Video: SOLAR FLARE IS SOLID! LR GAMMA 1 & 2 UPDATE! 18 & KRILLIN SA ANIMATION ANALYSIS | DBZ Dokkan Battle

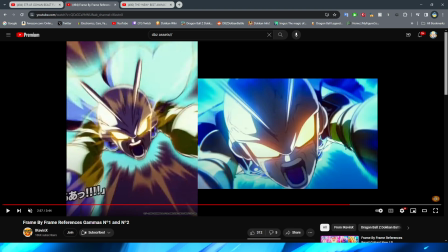[28:42]
And this was one thing that I talked about actually on Twitter when I was discussing these guys' animations that I just find really weird, personally. That was just like, why did they do this in terms of just like a decision?
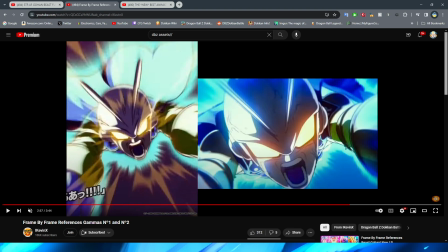[28:57]
So the big thing that I think with the comparison between this is two major things, right? One is a little bit more inconsequential, and that's the angle, right? It's almost like a little bit more of a front-on angle on the Dokkan version, where on the anime version,
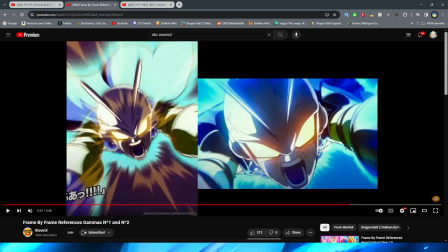[29:13]
right, you can see that it's a little bit more like his head is tilted down slightly. It's such a minuscule difference that I don't think it's anything that crazy, but it is there, right? You can see that the shape of his head does look a little bit different.
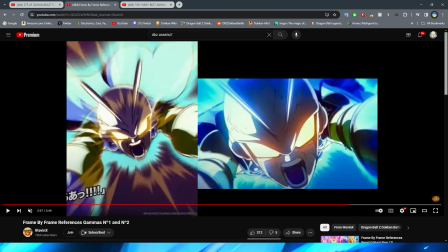[29:27]
Now, I think the thing that is really the most off-putting for me about this animation is the background on this scene. Obviously, here in the movie, right, the background is very blue, right?
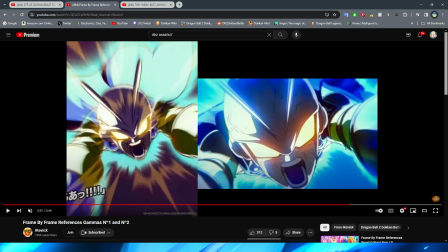[29:42]
Obviously, dark blue into the light blue aura around him, right? And obviously, even some more hints of dark blue towards the top of his head in the movie version. But in the Dokkan version, they opt to still kind of have that light blue aura around him, but then do the brown sky behind him.
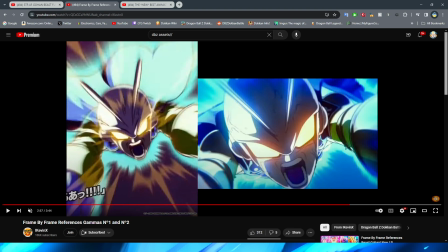[30:01]
Now, it's kind of weird because it makes sense that the sky would be that color behind him, right?
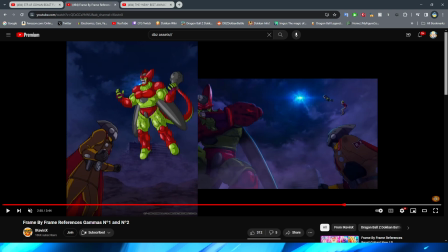[30:09]
Like, obviously, up until this point, right? Looking at this, right? Of course, the sky is super dark.
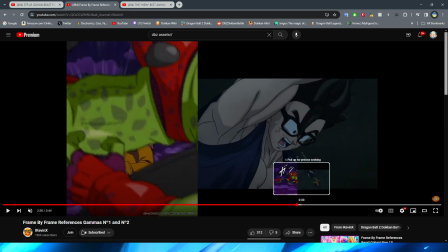[30:14]
And if we look at, like, the rest of these animations, right? Obviously, the sky is kind of this, like, purple-gray color, you know, for the, you know, like,
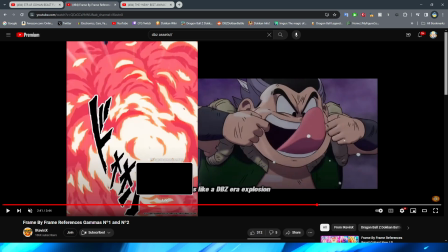[30:22]
entirety of the animations that the Gammas have basically had up until this point, right?
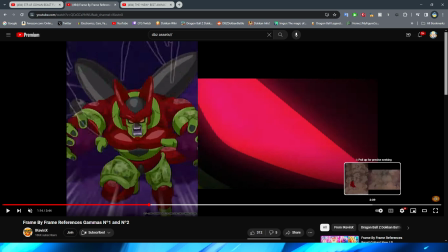[30:28]
So it kind of makes sense, I suppose, that the color would look like that, because obviously, right, like, it's not wrong.
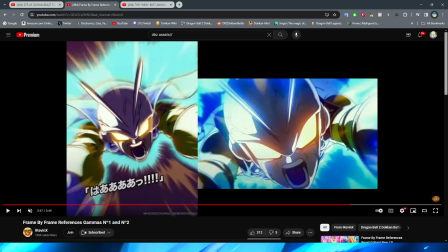[30:37]
But if we go back to that, right, it's just really weird, because I know for some people it might not be that big of a deal, but, like, the blue all around Gamma 2 just makes this scene so much more cooler and so much more impactful and so much more memorable.
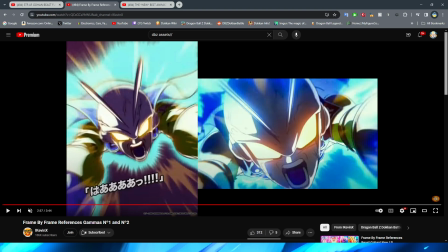[30:55]
I remember this scene so much, not just because of how intense it is and how awesome it is, but that blue is something that is super striking in my memory, right? It's the same reason why a lot of the blue Gogeta fight is so memorable, is because all of the crazy blue aura effects that Gogeta has, you really remember that in your mind.
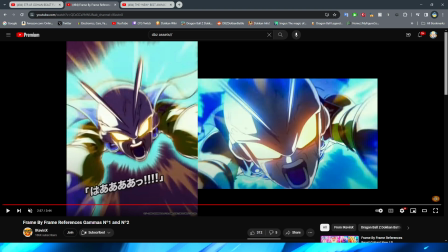[31:15]
You remember how cool that looks in the scene, and it kind of looks like that the Dokkan one is just a watered down version of the anime in this case, right? Where, you know, either Dokkan is so good at replicating the anime or sometimes even making it look better than the anime version.
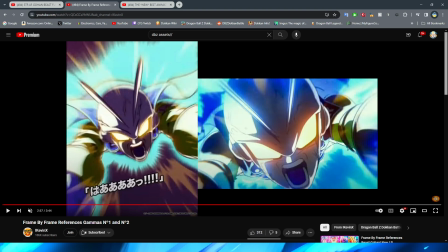[31:31]
It's really a shame and kind of just so weird here that, right, the background looks like this, because I feel like it takes away a lot from this scene, right?
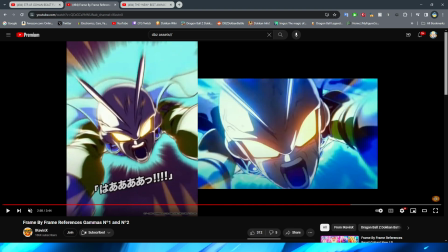[31:42]
And what is really ironic about my whole explanation of everything here, right, is that also they kind of don't do the yellow.
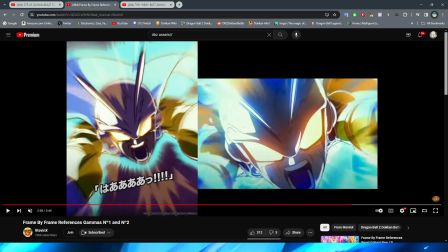[31:51]
I'm assuming, like, the yellow that, you know, is obviously on the movie version there is kind of supposed to be like those brown stripes, then the yellowish colors that you can see kind of moving around,
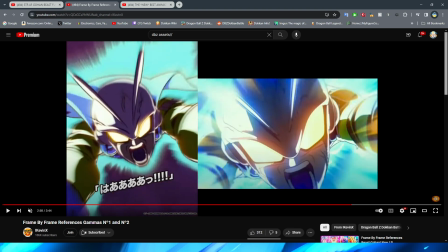[32:00]
but it definitely doesn't feel the same, right? Now, when we get to this shot, right, like, this looks fine.
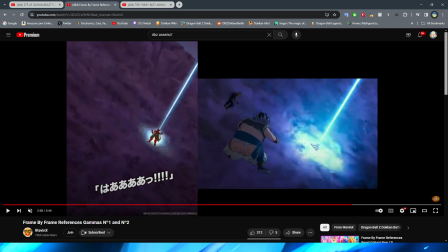[32:06]
Also another stinky sprite moment with obviously the sprite kind of standing in front of the effect, but, you know, it's whatever.
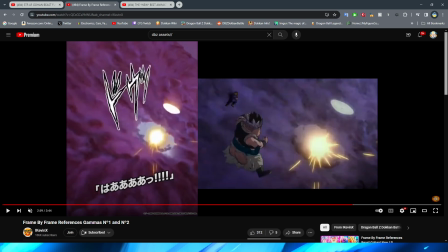[32:11]
The explosion also looks pretty good, but again, it's not blue. I don't know why they took out so much of the color. The impact frames, though, fantastic, right?
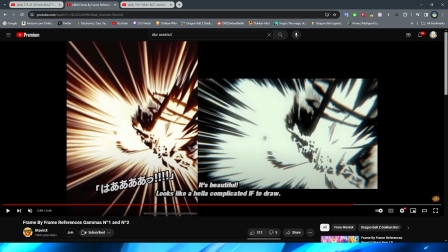[32:19]
Obviously, yeah, definitely looks very complicated to draw, but they definitely cooked, right, on the Dokkan version. Very similar to the original source material. But we then go to the next shot of Gamma 2, right?
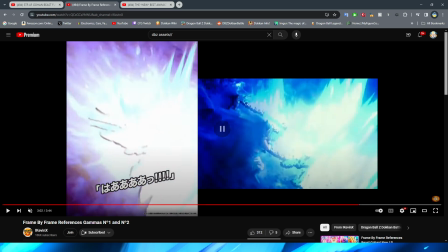[32:34]
When it's that shot from the side, I believe is what's coming up next. Yeah, again, like, so much less blue. Here, this part looks just fine. I will say, it is a little bit weird that they don't have the glow on his eyes.
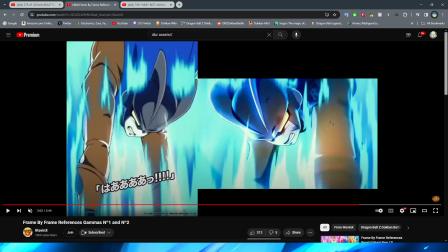[32:48]
It quite literally just looks like in this particular scene that his eyes are all yellow, rather than, you know, they keep it consistent in the movie where obviously before his eyes were glowing and you can see they are still glowing. And I know that that's an effect that Dokkan can do because I've seen them do it before with other things.
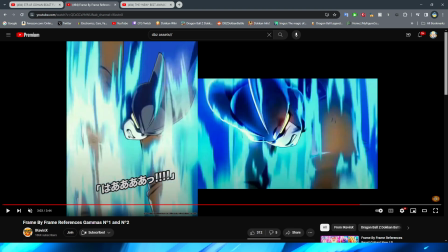[33:03]
But this looks fine for the colors, right? You can see the dark blues, the light blues, everything cooking, right?
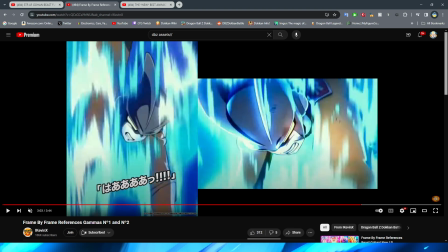[33:09]
You can definitely tell that the colors on Gamma 2 himself, like on his dome, don't look as good, right?
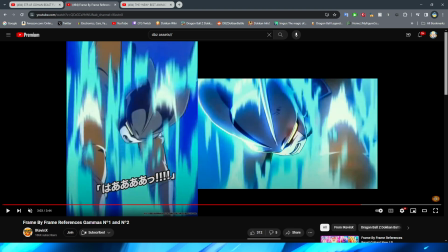[33:17]
Because there's those, like, you know, that, like, light tint of blue all around him, and, right, the light kind of, like,
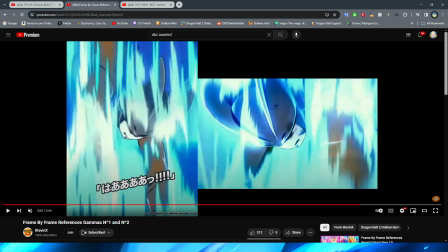[33:22]
reflecting off of his dome, where it definitely kind of looks like that that's not as much the case,
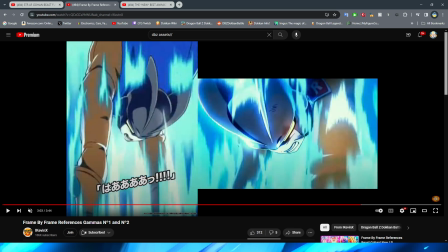[33:28]
and it's just this, you know, like, regular colored Gamma 2 that's being surrounded by this light, rather than it being, like, reflected off of him.
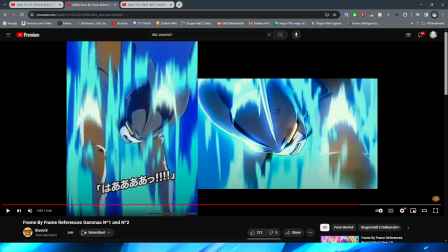[33:36]
Because obviously my boy got a literal chrome dome, being an android. But this shot looks so much better in terms of the background, right?
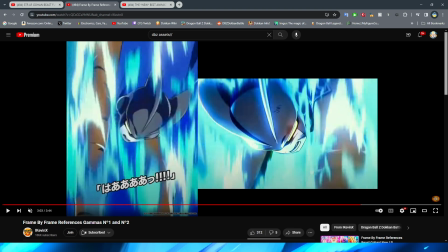[33:44]
And they do a pretty good job of the expression, too. It's not exactly the same as the movie, but it's very... The difference is so slight that it's negligible, right?
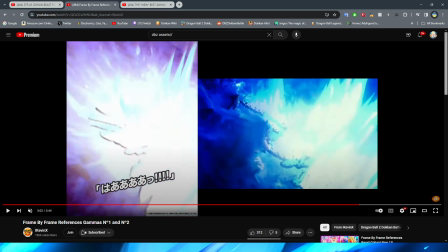[33:51]
But the background is really good here. Like, this looks so much better, right?
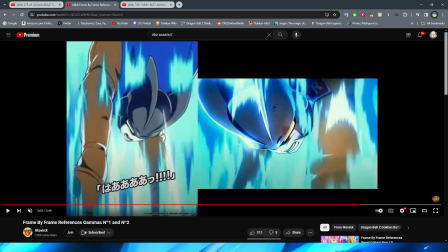[33:56]
With all these different blues. Again, it's not as crazy as the movie, but it still looks really good. So, why do they nail the background here?
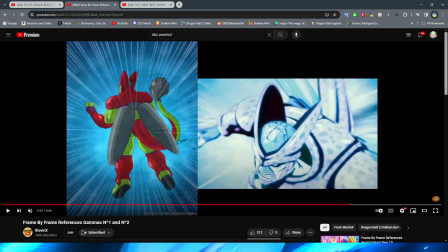[34:04]
But then, moments earlier for this shot right here, they do this.
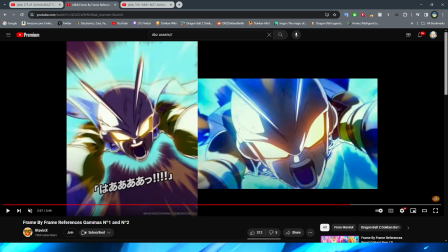[34:11]
So weird. Like, I almost wonder if it's something to do with, like, they can't have, like, that many bright lights on the screen or something. But there's so many more instances of Dokkan essays where, like, the lights are just so crazy and bright with all the effects in your face.
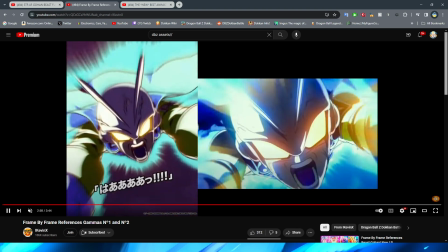[34:27]
I don't know. maybe they was just too bright. It's just so weird that they decided to kind of execute it in this way, right?
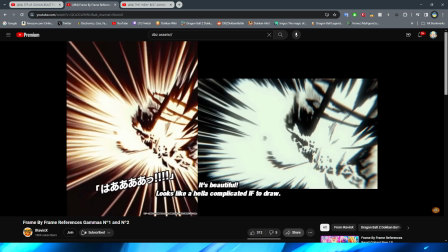[34:35]
Like, I don't think what's in the Dokkan version looks bad by any means, right? It just definitely isn't as good as I want it to be. I think is like the end-all be-all.
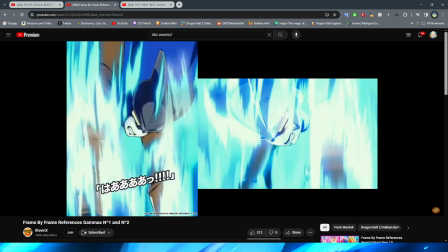[34:46]
Interestingly enough, on the podcast with the boy Mas Ningen, he was mentioning to me too, it's like,
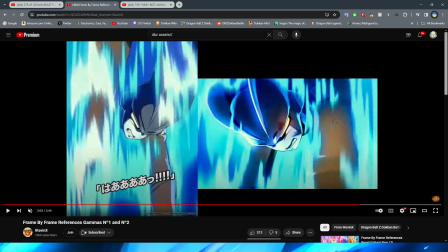[34:52]
it looks really good, but I feel like it's not as good as I expected it to look, and I think that is definitely a sentiment that I share for sure.
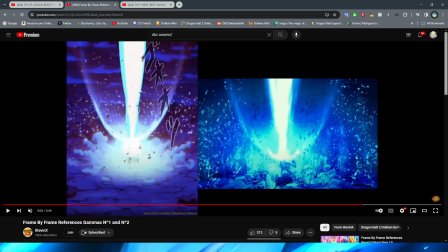[35:00]
So this shot here too, again, looks very good, but again, very much so more blue in the anime version. I feel like I'm a broken record, I'm sorry. But they do try and keep, it seems, a little bit more of that purple background in the Dokkan version.
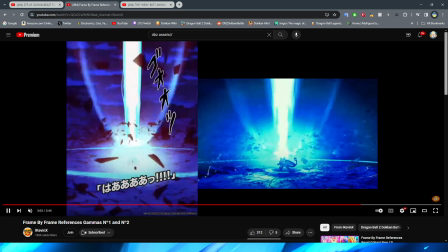[35:13]
I do love this part though, holy cow, they cooked. With the effects at play though, I will say that is all very good, right? Taking away from the color, right, is one thing, but dude, the rock effects and the lighting and everything,
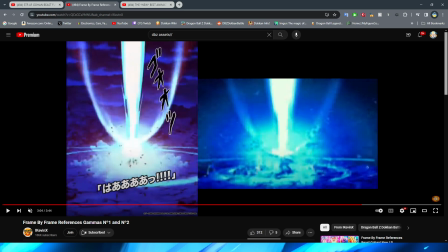[35:26]
and obviously this part blurring at the same part as the movie, that is super cool, right?
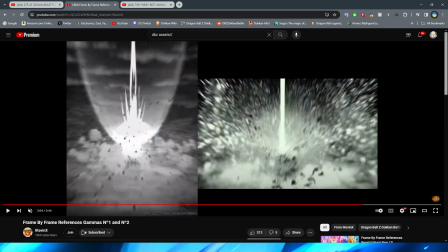[35:30]
Obviously the little bits of white that kind of come up from the ground, and then when the color changes to black and white,
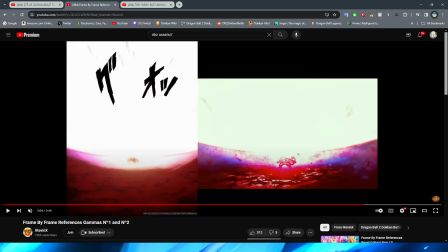[35:35]
and then this big effect here, right, where obviously it's like he's beginning to explode.
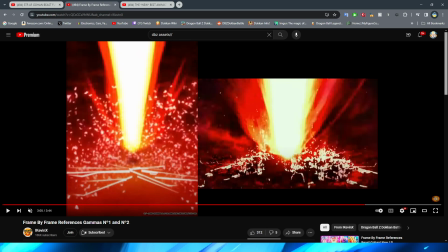[35:41]
This part is awesome, and they do a great job of it in Dokkan, right? It's definitely a little bit different than the anime, but I think both work really, really well.
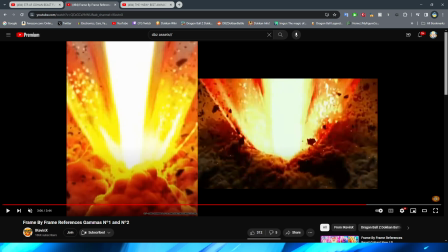[35:48]
And in this case, I don't really think either one is better than the other. I think they both look really good. Maybe the, like, dust cloud in the anime is better for this one, but I think in terms of the effects, they both look really good.
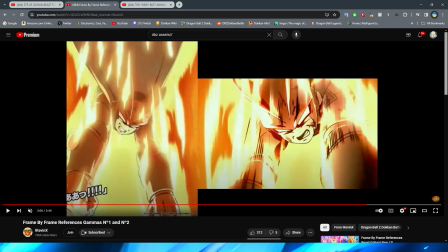[35:57]
And, interestingly enough, again, slightly bit of a different angle here. Like, it is basically the same. It's the slightest difference, but I think what really makes you think that this is a different angle, where it maybe isn't as much so, is the fact that this is vertical, right? I think that is one thing that definitely makes your brain go, huh? When you're looking at these animations sometimes,
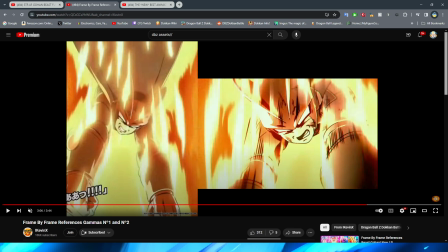[36:17]
is that you're seeing it from a bit of a different perspective in how much you're seeing and in what way you're seeing it, because obviously the movie is horizontal, right? It's 1080 by 920, right? But in Dokkan, right, obviously it's a vertical video, so you see more up and down when it comes to these scenes.
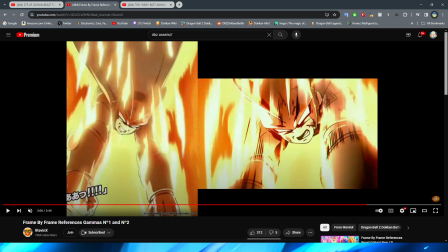[36:35]
So that is also why this shot probably looks a little bit more weird, because obviously you're seeing more length of Gamma 2 here.